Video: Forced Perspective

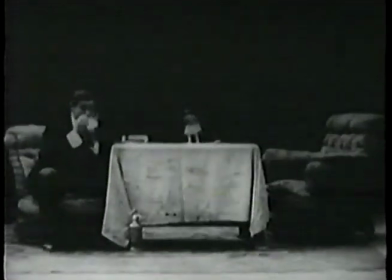[8:10]
This 1909 short, Princess Nicotine, was directed by J. Stuart Blackton,
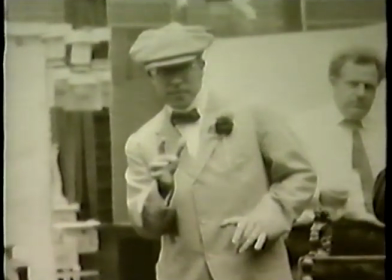[8:15]
who co-founded the Vitagraph Company of America in 1897.
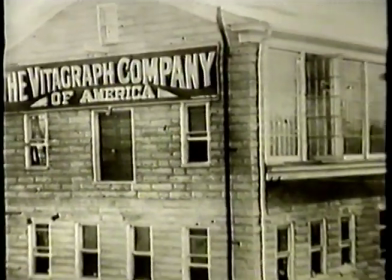[8:20]
Big V, as the Flatbush, New York studio was known, was a leading film company of its day.
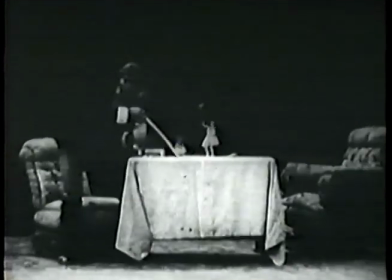[8:26]
In Princess Nicotine, Blackton utilized forced perspective by placing the actress on a platform far behind a normal-sized table.
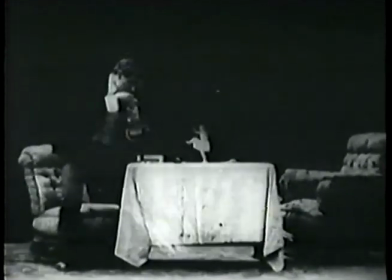[8:35]
Amazed audiences were convinced that this tiny person was absolutely real.
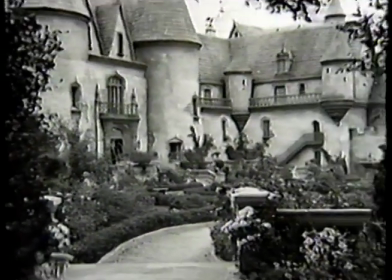[8:42]
Forced perspective has also been used through the years to create impressive sets which would otherwise be too expensive to build.
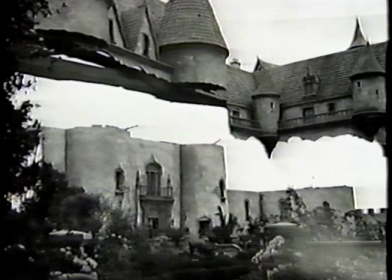[8:49]
In the 1923 silent feature Scaramouche, the top of this French castle was actually a hanging miniature in the foreground of the shot.
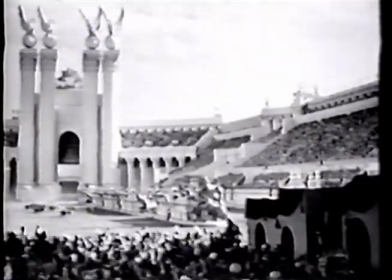[9:00]
Perhaps the most impressive early hanging miniatures are in the 1925 MGM classic Ben-Hur.
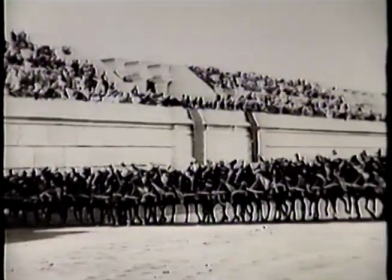[9:06]
The lower part of the Circus Maximus set was built full-size for the violent chariot race.
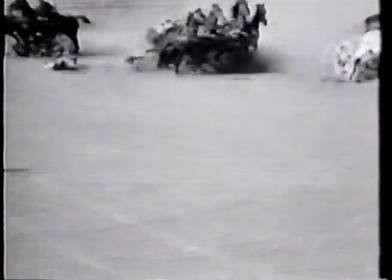[9:12]
Special effects artist A. Arnold Gillespie designed an elaborate hanging miniature of the upper portions of the arena.
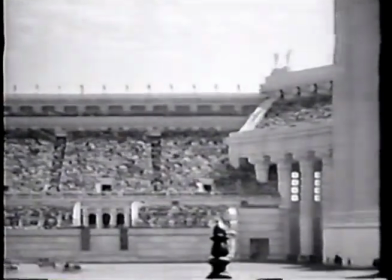[9:19]
The miniature gallery included 10,000 tiny, hand-operated figures that could stand and cheer on cue.
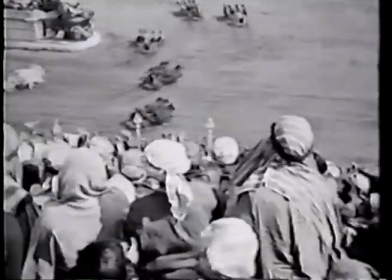[9:27]
Lined up perfectly in camera, this full-scale set and hanging miniature combined into one of the most impressive settings in Hollywood history.
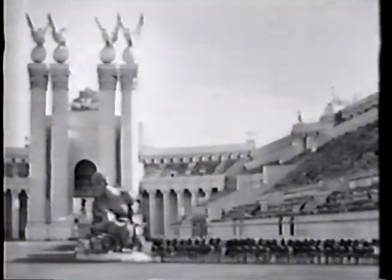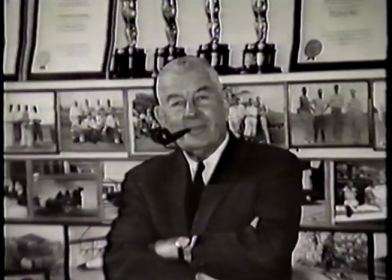[9:41]
Gillespie worked on more than 600 pictures during his 50-year career and won 4 Academy Awards for special effects.
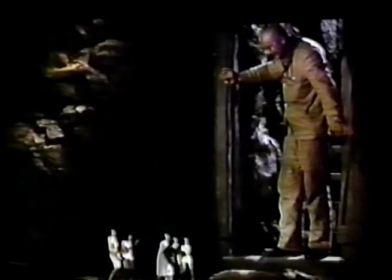[9:49]
His use of forced perspective and oversized sets in the 1940 science fiction thriller
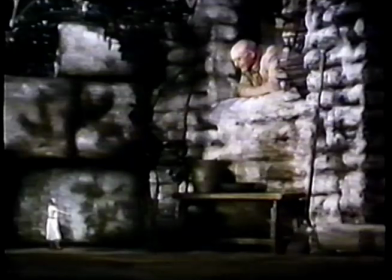[9:54]
Dr. Cyclops is still considered one of the best examples of these in-camera effects.
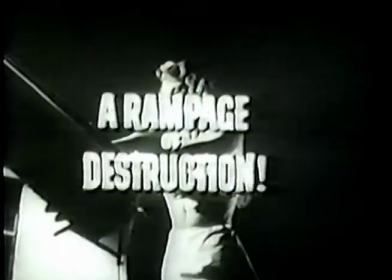[10:00]
Forced perspective played an important role during the 1950s with a batch of low-budget pictures about giant mutants and tiny characters.
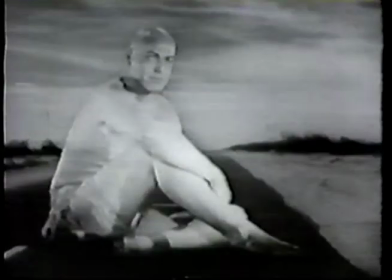[10:10]
In addition to the original Attack of the 50-Foot Woman, there were such B classics as The Amazing Colossal Man.
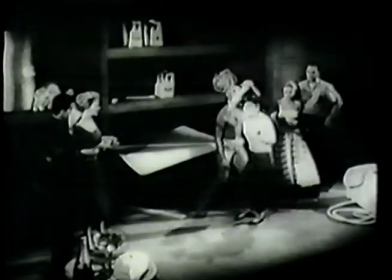[10:18] I don't want to grow anymore.
Attack of the Puppet People.
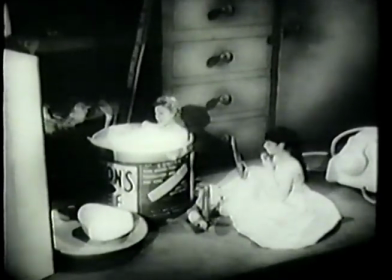[10:23] See, a baby doll take a bubble bath in a coffee can.
And The Incredible Shrinking Man.
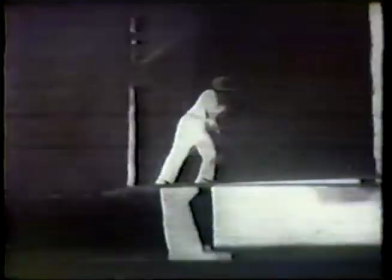[10:31] Incredible, because every moment the terror mounts.
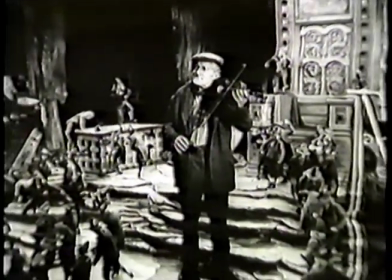[10:36]
A much more prestigious film was Disney's 1959 musical fantasy, Darby O'Gill and the Little People.
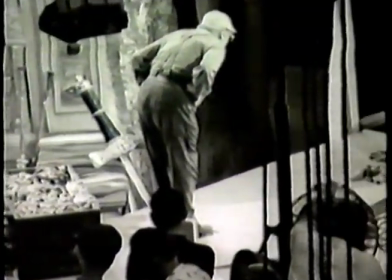[10:44]
Academy Award-winning effects artist Peter Ellenshaw supervised what many consider the finest example of forced perspective on film.
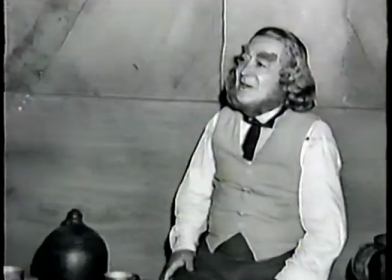[10:54]
Ellenshaw designed Darby O'Gill to be shot on one huge stage. The difference in the actors' sizes was due solely to their distance from the camera. The biggest problem was throwing the focus, because you had to focus both on the background and in the foreground.
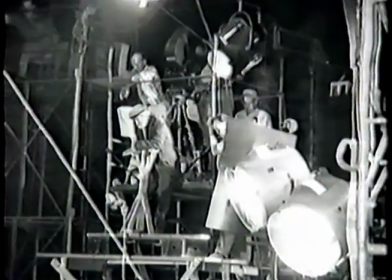[11:11]
It was very difficult, because you had to have an enormous amount of light. We had to use so much enormous light on the set
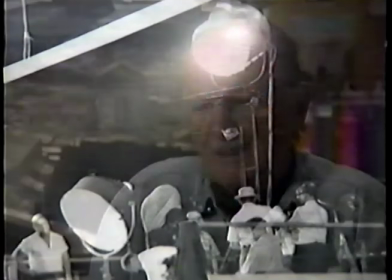[11:19]
that eventually it blew the circuit breakers in the Burbank power station, and they never let us put that much light on again.
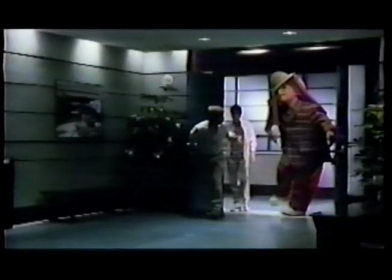[11:27]
Years later, Peter's son Harrison Ellenshaw was called on by Disney Studios to create giant effects for Honey, I Blew Up the Kid. I went to my father and I took a copy of Darby O'Gill and the Little People, and I said,
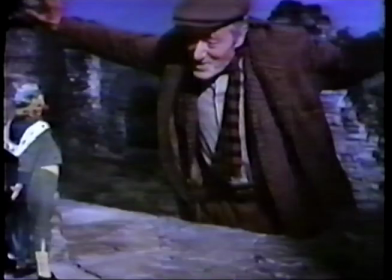[11:41]
let's go through this, you know, shot by shot, and you tell me what you did on each one, and we'll just kind of discuss it and see if I can find a few tricks.
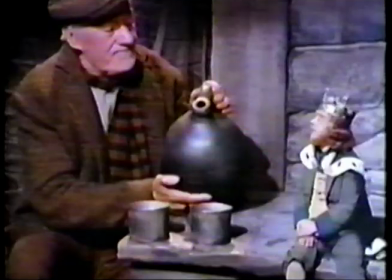[11:51]
Unfortunately, or fortunately, there were still some shots in there that both he and we don't know how they were done. And we'd look at them over and over, and he'd say, well, I think we did it. No, couldn't have done that because the camera moved. Or I think we did. No, couldn't have done that because he went behind that rock.